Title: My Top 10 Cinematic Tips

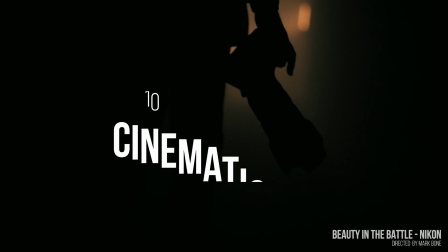(0:02)
What is up, friends? We are going to talk about cinematic tips today. I want to give you as many as I can, well, 10 in the shortest amount of time. And I first want to say that the word cinematic is probably the most overused term on YouTube. I'm guilty of using it all the time.
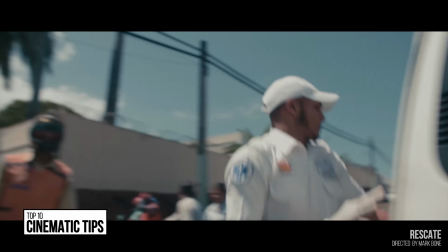(0:16)
The most important thing when you're trying to create cinematic footage is that you have good actors or actresses that have a good performance, a really good location, and a good story. So if you have those, then these tips will help. These tips won't magically make your footage way better, although they will help, but you ultimately need those first three things.
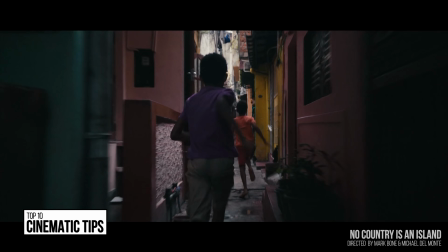(0:33)
These are things that I use every day, every week as a director and cinematographer. So I hope they help. Let's begin. So the number one tip for making your footage more cinematic is backlight your footage.
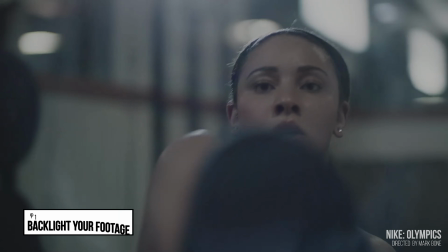(0:46)
Not only does it give you a beautiful rim light and it makes your character stand out, but it gives you really cool shadows. So make sure you're pointing your camera towards the light. This is the most important tip as a cinematographer I could give anyone. Point your camera towards the light. Second tip is add camera movement. If you're gonna have a locked off shot, if your shot's not gonna have any movement, make sure it's as nice as a photo.
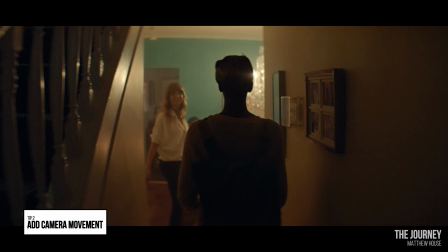(1:08)
Otherwise, camera movement can make a boring location, such as this, seem more interesting.
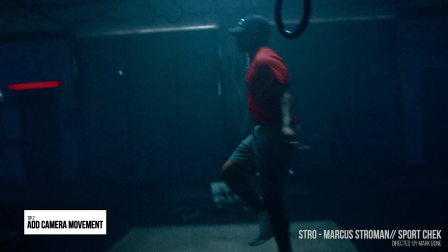(1:13)
You're adding more information to your viewer's eyes. It's why I'm always shooting handheld. So add movement whenever possible. And thirdly, throw out your zoom lenses. Don't actually throw them out, just put them on the shelf and get used to shooting on prime lenses.
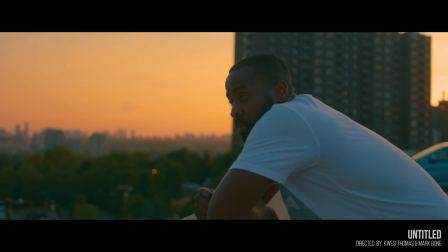(1:27)
Your zoom lenses make things look more boring. They're infinite depth of field. An infinite depth of field is only good if you have an interesting background, and half the time you don't have an interesting background.
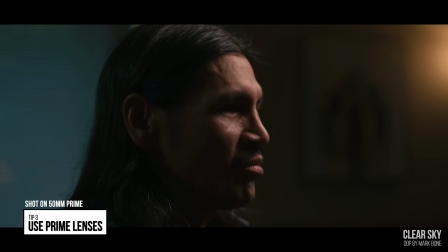(1:36)
So get used to shooting primes. All you need is a 24 mil and a 50 mil for maybe the first 50 years of your career. Honestly, those are the only two lenses I often use. Also too, people complain that without a zoom lens, you can't zoom in onto the person,
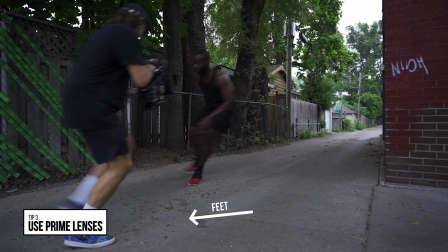(1:49)
but you have these great things called feet where you can walk towards your subject and get a closer shot if you're locked off on a prime. So get used to primes, they're way nicer than zooms. I just wanna say one thing though, mad respect to zoom lenses.
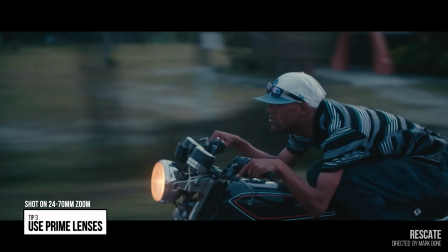(2:02)
I've shot entire movies on just a single zoom lens. I love you zoom lenses, but I've moved on to primes.
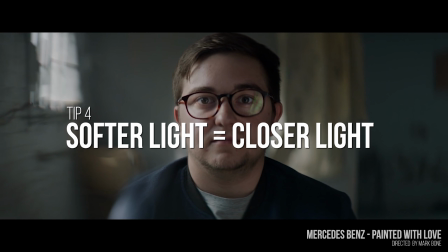(2:07)
Fourth tip, softer light is closer light. The closer you are to a light, the softer the light will get. Whereas back here, the light's not as soft. It gets a bit more harsh and doesn't wrap. But if we go back to the light, you can see it's nice and soft.
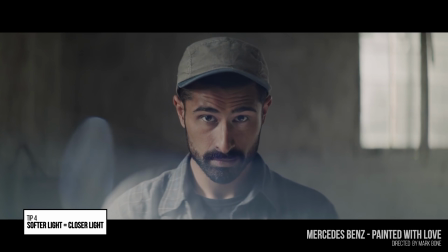(2:21)
So get big light sources close to your subject and you'll get softer light, which usually is more cinematic. It's what more people prefer because it makes people look nicer. Next tip is film the shadow side of someone's face. Don't film the side where all the light's coming from because it's flat, it's boring, and ends up looking like a makeup tutorial, which there's nothing wrong with those.
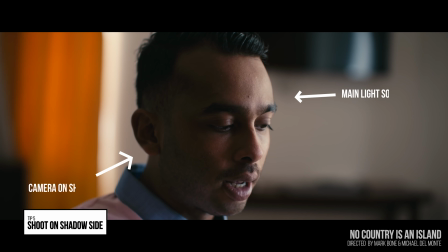(2:40)
But if you're trying to go more cinematic, if you film the shadow side, the side where the shadows are, not where the brightest light is coming from, you're gonna get more shadows, more contour. It's much more interesting. Film the shadow side. Number six is let it flare.
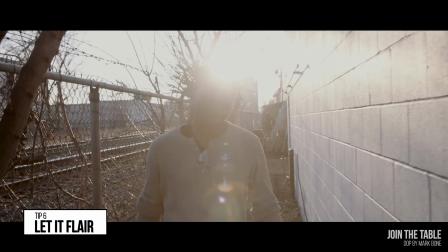(2:54)
Flares are your friend. It's nice when you actually let the light wash over the lens. It's interesting, it's unique.
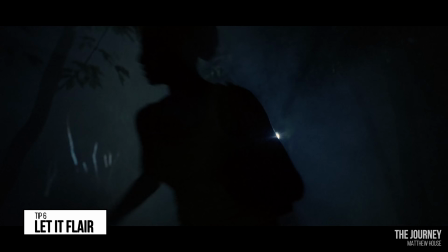(2:59)
It's not something that we see happen in our eyes every day. Cinematic footage is supposed to be larger than life, so let it flare.
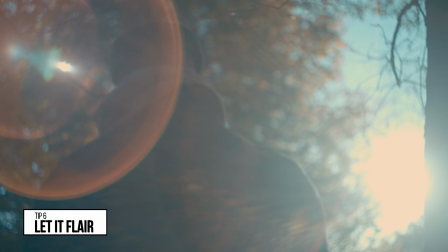(3:06)
Enjoy those flares. You don't have to avoid them. I love pointing my camera towards the light because you get beautiful footage. Let it flare. Next, get a top handle. If you don't have one of these right now on your camera, stop this video, go get one. Get a top handle for your mirrorless camera or your cinema camera. You see, everything in life has handles. Your laptop bag, your grocery bags, your luggage, because gravity works for you when you're holding a handle.
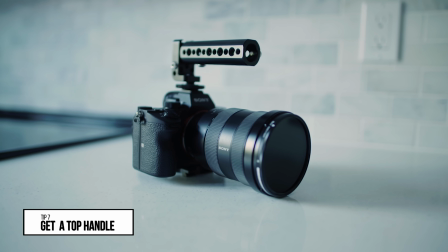(3:30)
It keeps things stable and it's much easier to travel. I never get a camera without a top handle. I can't believe I see people sitting there struggling, shaking their muscles, holding the camera from the side. You're gonna improve your footage if you have a top handle. There's one tip you take from this video today, backlight and a top handle.
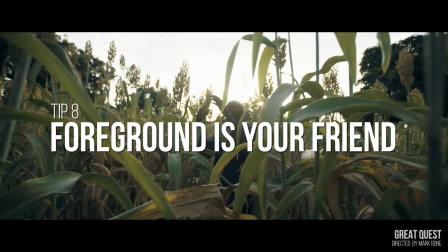(3:45)
Next, foreground is your friend. I love putting glass and other pieces of material in front of my lens.
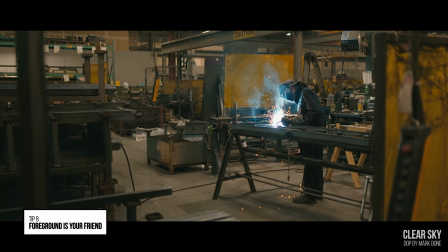(3:51)
It makes it more interesting. You get flares and all sorts of light stuff. Shoot through trees, shoot through anything.
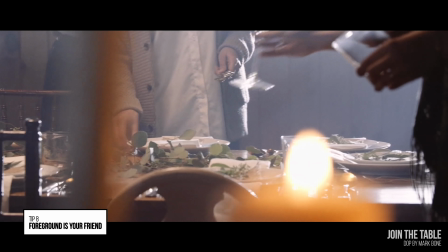(3:56)
Just get some stuff in front of the lens if you're finding your shot is boring. Foreground, objects, blurred bokeh in the foreground is your friend. It can help a very boring shot. My second last tip is think about adding haze to indoor locations.
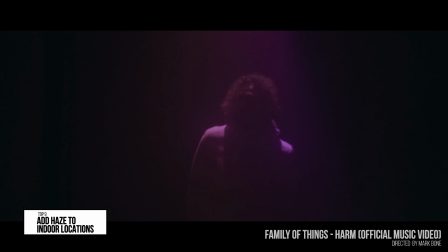(4:11)
Haze adds depth to your scene, it adds beamage, that's where you can see the light beams coming out.
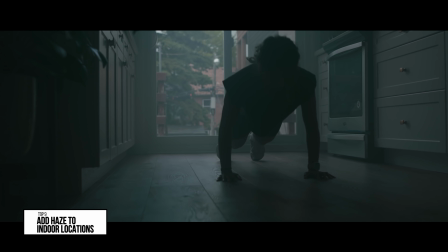(4:16)
It makes boring rooms much more interesting. You can see through this scene in the kitchen, we added haze and it ends up being a much more cool shot. So consider adding haze indoors. Last tip, consider switching up your shutter angle for high action sequences.
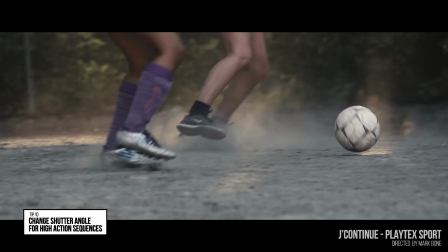(4:32)
So if it's not just someone talking to frame like right now, if they're frantically running or doing something athletic,
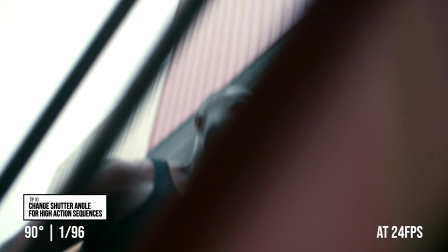(4:38)
consider using a sharper shutter angle or a higher shutter speed. This will increase the action and it makes the footage seem a bit more aggressive, a bit more kinetic for that action. It enhances the action. It can take something that's pretty normal and make it a little more exciting. there's all the tips, guys. So I hope that helped. I wanted to give you guys just kind of the baseline cinematic tips that I use for everything. This is stuff that I use every week on all the documentaries and commercials that I work on. They're real life tips, and I tried to keep them inexpensive for you guys. I'll see you guys on the next video.
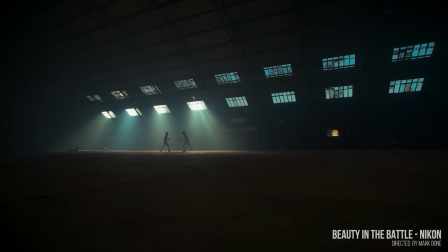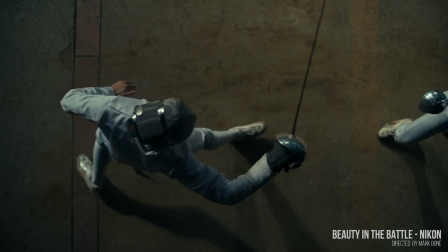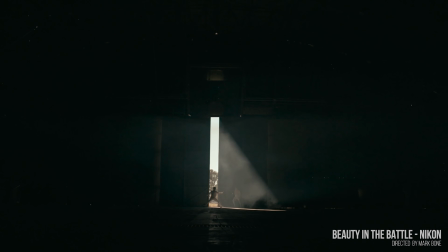Kim, what were you just saying our audience is called? The Boners. That's what the fan, phone, the subscribers. Fans, the Boners. The Boners. The Boners. It's either that or Markers or Boneheads, whatever you guys want to call yourselves.